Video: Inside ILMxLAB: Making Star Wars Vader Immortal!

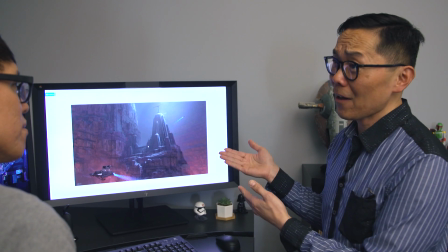So in this case, you can evaluate it based on color, saturation.
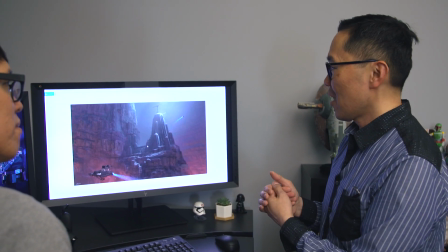You can
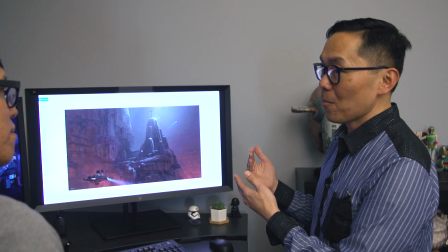look at it from the point of view of contrast.
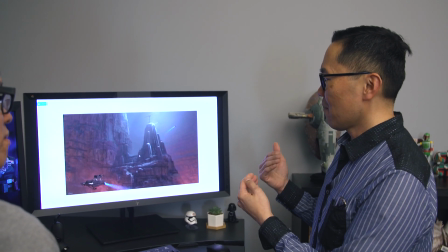You can look at it from the point of view of depth, like sort of depth cues.
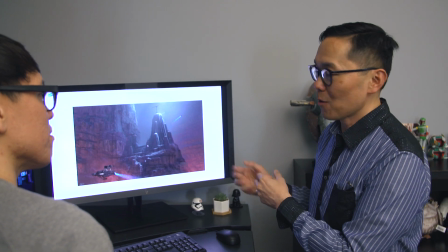And so those are some of what we'd call basic components. And you use those components to,
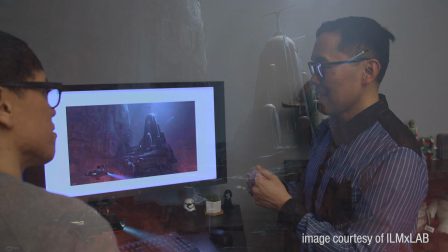through what they call affinity and contrast, to either increase the intensity or reduce intensity,
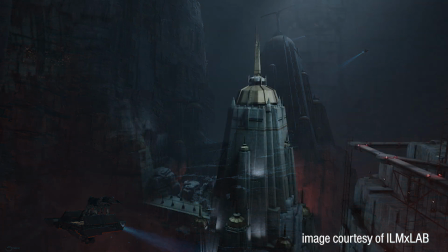and for the visual experience, so that it matches what's happening in the story.
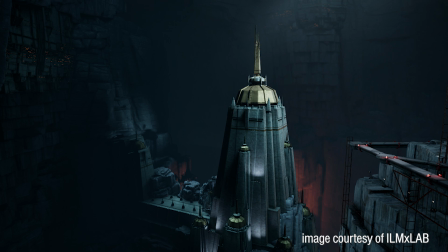I find that concept of cognitive load really interesting,
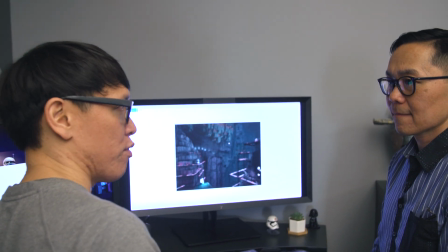because we've got a visual sense of the development of an environment from the gray boxing to a fully textured and post-processed effects.
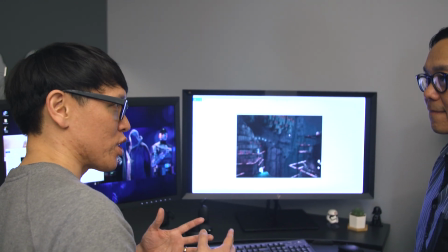And when you look at the finished scene, it looks, in my head,
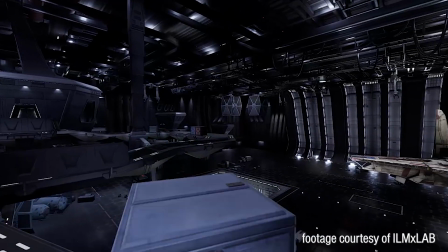so much more complex than if you just look at the geometry, for example.
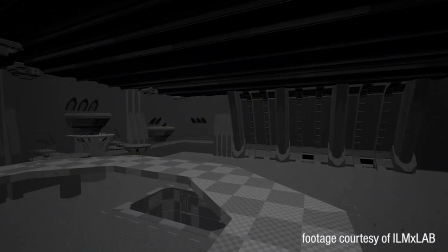How does lighting serve to, you know, hide the fact that their geometry is focused in a certain area,
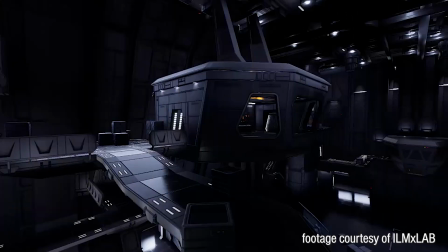or that you're developing for things that need to be rendered in real time, that need to run on these headsets?
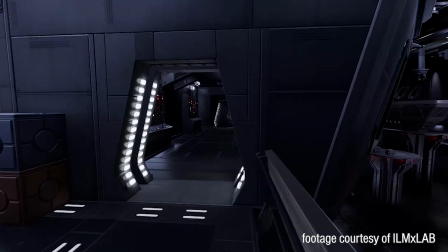Yeah, I think that definitely, you know, working with the environment artist
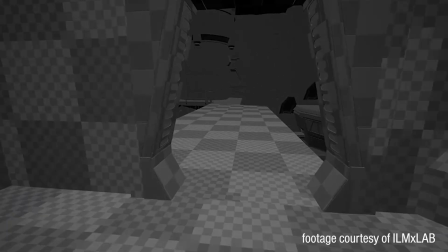and of course taking my cues from the concept art, I come to understand
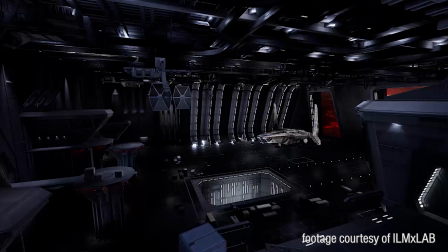what is the general ambient level of lighting in that environment, and where are the sources?
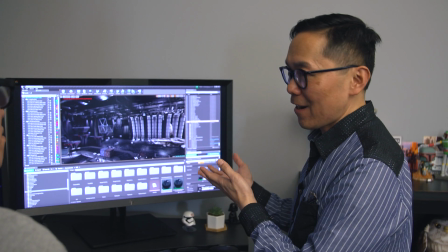And starting with something like that, I think the hangar here in episode 3 is sort of one of our more
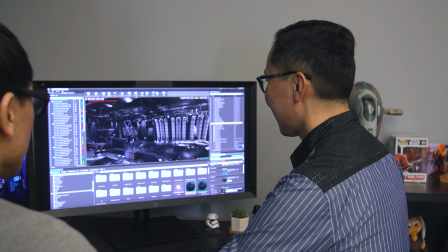complex locations.
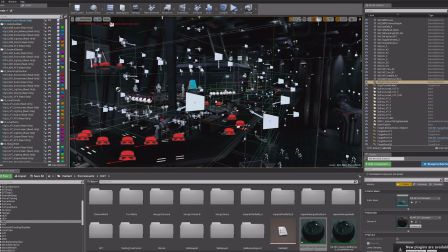And as you can see, there's all these little icons you see here are actually indications of light sources.
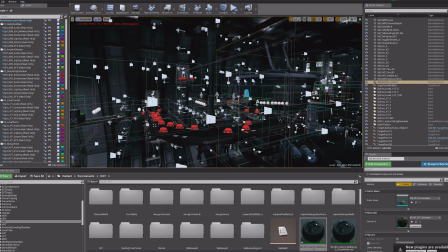Wow. And so and I think part of the challenge for lighting initially is to make sure that it sort of matches the mood and intention, what's happening, and that the location feels believable. In this case, it's a hangar, so the scale of it is really immense. And so with that scale, the way that you can help illustrate scale, like a large space, is actually by a certain level of visual complexity. And what that would mean is like multiple sources, the light fall off of the sources is very local, meaning short fall offs, because, you know, it's not something like the sun, which has this sort of infinite fall off. You have much smaller local sources, but they collectively will light the room.
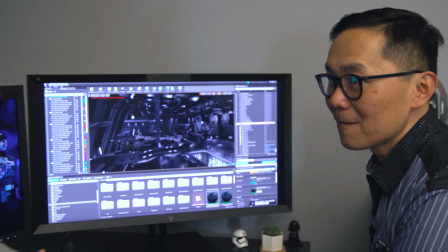So it's almost like a forced perspective, but with lighting. Correct. Right?
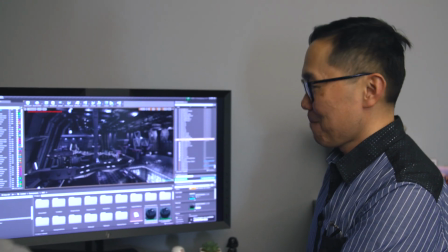Your smaller lights make things, you think like things are further away, and you're hiding in the shadows, the corners, so you don't see the edges.
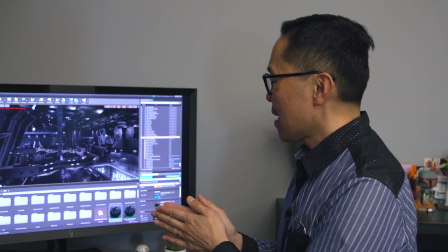Sure. And I think what the what I also need to consider, because of the technology that we're using in the software, is that when I light the environment, I'm also lighting what would be called
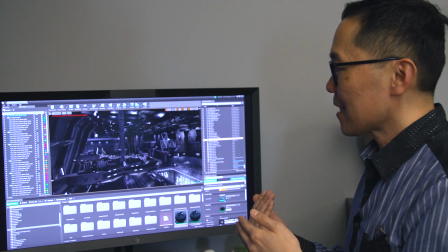the indirect lighting cache, which is like light probe information, which is volumetric light maps for the moving characters who are moving through that space.
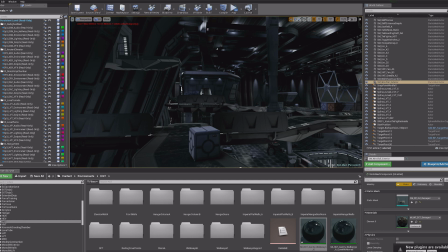And in this case, in the hangar, when I light it with these multiple lights, I also have to be mindful of how I'm lighting these light probes, because a stormtrooper might be running through a certain area. And if I'm lighting a part of the wall just for the wall and not being mindful of the characters that are running through there, then those characters are going to be, you know, hit by a really hot light, which won't make any sense in the space. And so part of my design is to be able to design, and I'll show you what that looks like, volumetric light samples.
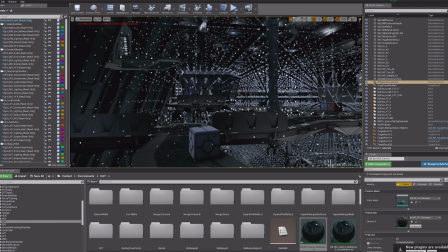And as you can see, this exposes really the light probe data that's generated through the static light map when I bake light maps.